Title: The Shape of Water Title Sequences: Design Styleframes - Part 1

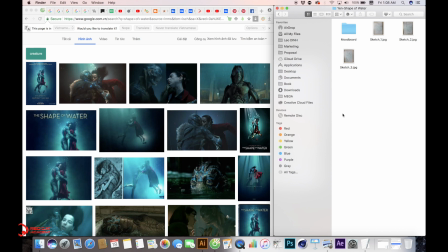Chào cả lớp, mình học đến buổi thứ bảy hoặc thứ tám rồi đúng không? Thì hôm nay Lô làm một cái demo cho cái bài học mà mình đang học, đó là Title Sequence ha. Thì trong suốt cái quá trình học bữa giờ thì Lô thấy là các bạn đa phần là có một cái sự tiến bộ rất là lớn ấy. Chỉ là những bạn đang làm bài tập thôi nha, những bạn chưa làm bài thì không đánh giá được.
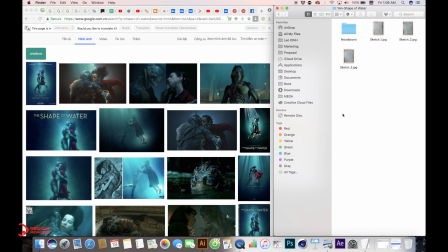Nhất là Yến thì Lô thấy là từ cái ngày đầu tiên mà bạn đọc bài cho tới cái bài vừa rồi là mình sử dụng những cái shape, xong rồi những cái thành phần cơ bản trong graphic design để mà tạo nên những cái chữ á, thì Lô thấy là có một cái sự tiến bộ rất là lớn. Thì hôm nay Lô sẽ dùng cái bài của Yến để mà làm demo cho cái bài học của mình.
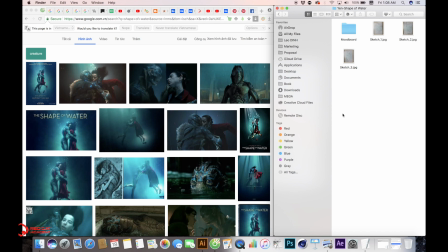Thì ở đây thì Yến chọn là phim đó là The Shape of Water, và Yến chọn là làm ending credit. Thì khi mà các bạn làm title sequence thì nó có đa phần nó có hai cái cơ bản, đó là opening và cái phần ending ha. Opening thì các bạn là dẫn dắt người ta vào trong phim của mình, còn cái phần ending là mình sẽ tóm tắt là những cái key moment ở trong phim.
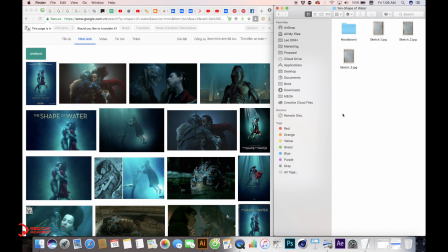Và do là mình làm title sequence cho nên cái phần quan trọng là phải có cái phần typography ở trong đó. Thì có một số cái thì Lô thấy là Yến chưa có làm,
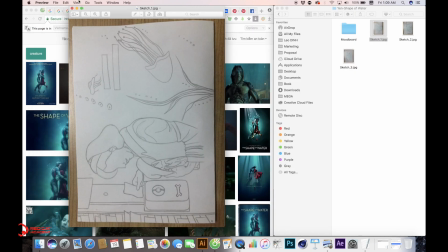đó là về ví dụ như là về sketch hay này kia thì Yến sketch hình ra khá là tốt, nhưng mà mình lại không có cái
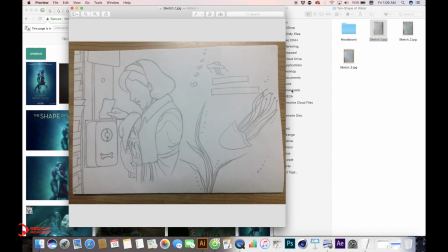phần title ở trong này cho nên hơi bị khó để mà đánh giá ha.
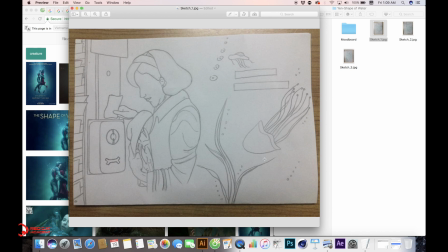Ví dụ đây liệu mình sẽ để chữ ở đâu, mình để chữ chỗ nào, cái không gian như thế nào. Và hôm trước thì Lô có chỉ cho mọi người về cái thành gọi là cái gì đó, cái cách mà các bạn framing layout cái hình của mình ấy.
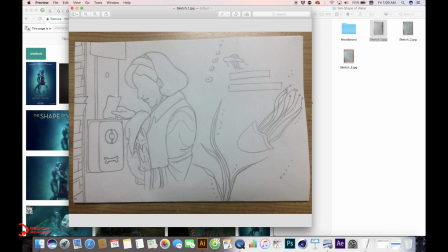Ví dụ mình có một cái cô gái rồi hàng ngày cổ đi làm rất là đúng giờ đúng không, cô bỏ cái phiếu kiểm giờ vô trong cái hộp như thế này. Thì nếu mà cái phần mà nếu mà cái phần này nó là cái phần quan trọng á thì các bạn nên đẩy nó vô đâu đó trong cái khu vực này,
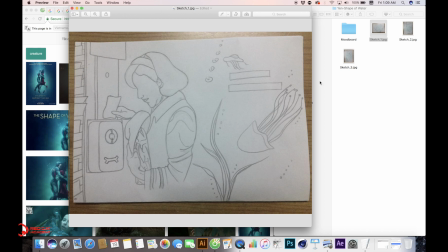tại vì nếu mà để ở đây thì nó quá sát, và nếu mà mình làm như vậy thì khán giả sẽ mất cái sự tập trung của họ. Vì đa phần khi mà mình xem một cái phim á thì cái khoảng tập trung của mình đâu đó rơi vào trong này ha. Thì cái đó là rule of thirds, thì các bạn cần chú ý những cái đó.
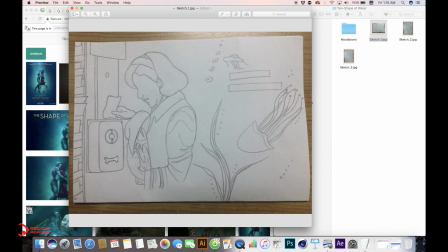Rồi dựa trên cái hình khi mà các bạn layout thì các bạn nên đưa nó về thành những cái mảng nhỏ. Ví dụ mình có hình ở đây, mình có title ở đây, hay là title nó sẽ play như thế nào ở trong này. Liệu cái title của mình có thể giống như là những cái con sứa này nó sẽ bơi background hay không.
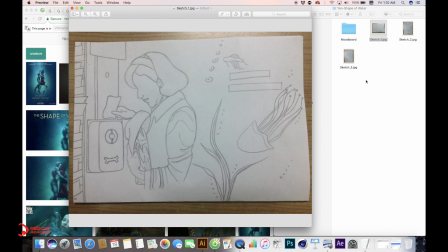Nếu mà như vậy cũng khá là hay. Rồi những cái frame ví dụ như thế này đi.
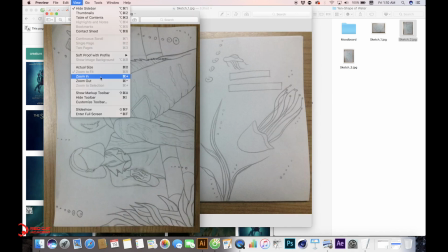Để tôi xoay nó lại một tí nhé.
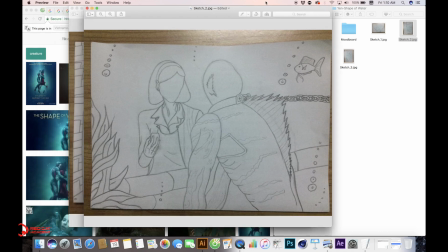Lô cũng khá là thích cái frame này, nhưng mà tuy nhiên là về cái tính cái chuyện của nó hơi bị yếu ấy. Thì thật ra là về cái frame này thì mình thấy là cái nhân vật người cá thì đang facing lại ngược lại với cái camera,
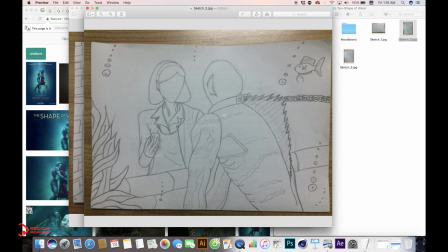mình thấy được cái cô gái này. Nhưng mà Lô nghĩ là cái này nó sẽ là hay nhất khi mà lần đầu tiên mà hai người này chạm mặt nhau á, thì nó sẽ hay hơn. Nếu mà bạn xem lại trong phim thì bạn sẽ thấy là có một cái phân đoạn là cô gái này là tò mò đi lại về cái bể kính đó,
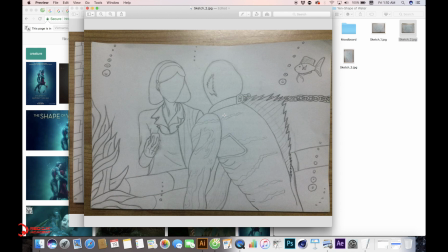và thấy cái nhân vật người cá. Lúc đó thì cái cảm xúc của phim nó rất là cao trào luôn ấy. Cho nên đó là mình để cái nhân vật người cá quay ngược lại với camera thì nó không phải là một cái cách hay gì đâu, mình kể cái khoảnh khắc đó ha. Thì cái đó thì mình coi lại. Thì cái này là Lô góp ý về cái mặt storytelling trong cái hình.
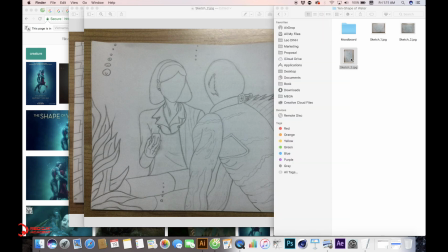Quang nói về cái chuyện layout ha. Rồi Yến có một cái sketch số 3.
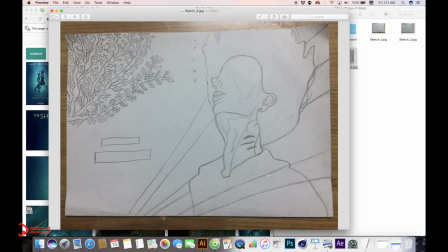Sketch này thì Lô chưa có hiểu lắm, chắc là phải nói chuyện với bạn để mà hiểu rõ hơn về cái ý đồ của cái frame này. Về mặt hình ảnh thì Lô thấy nó khá là hay, nhưng mà những cái thành phần ví dụ như là cái rong đây Lô nghĩ là không cần,
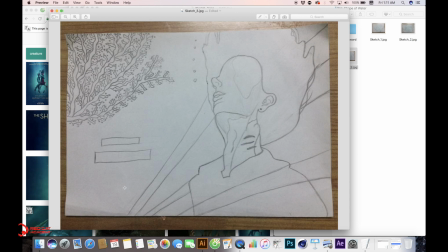tại vì mình đang có một cái phần phối cảnh rồi cái điểm tập trung khá là tốt ấy, cho nên là những cái này thì Lô nghĩ là không cần. Được thì mình đưa title vào đây thôi, nó có thể là dẫn mắt người ta vào trong cái khu vực này.
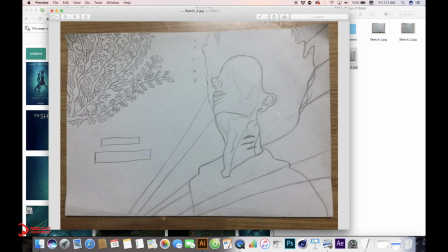Hiện tại là do cái bài tập của mình là các bạn chỉ cần sketch ra ba cái key moment thôi, chứ không có cần phải làm full cái storyboard. Rồi dựa trên cái sketch này thì mình sẽ làm style frame ha.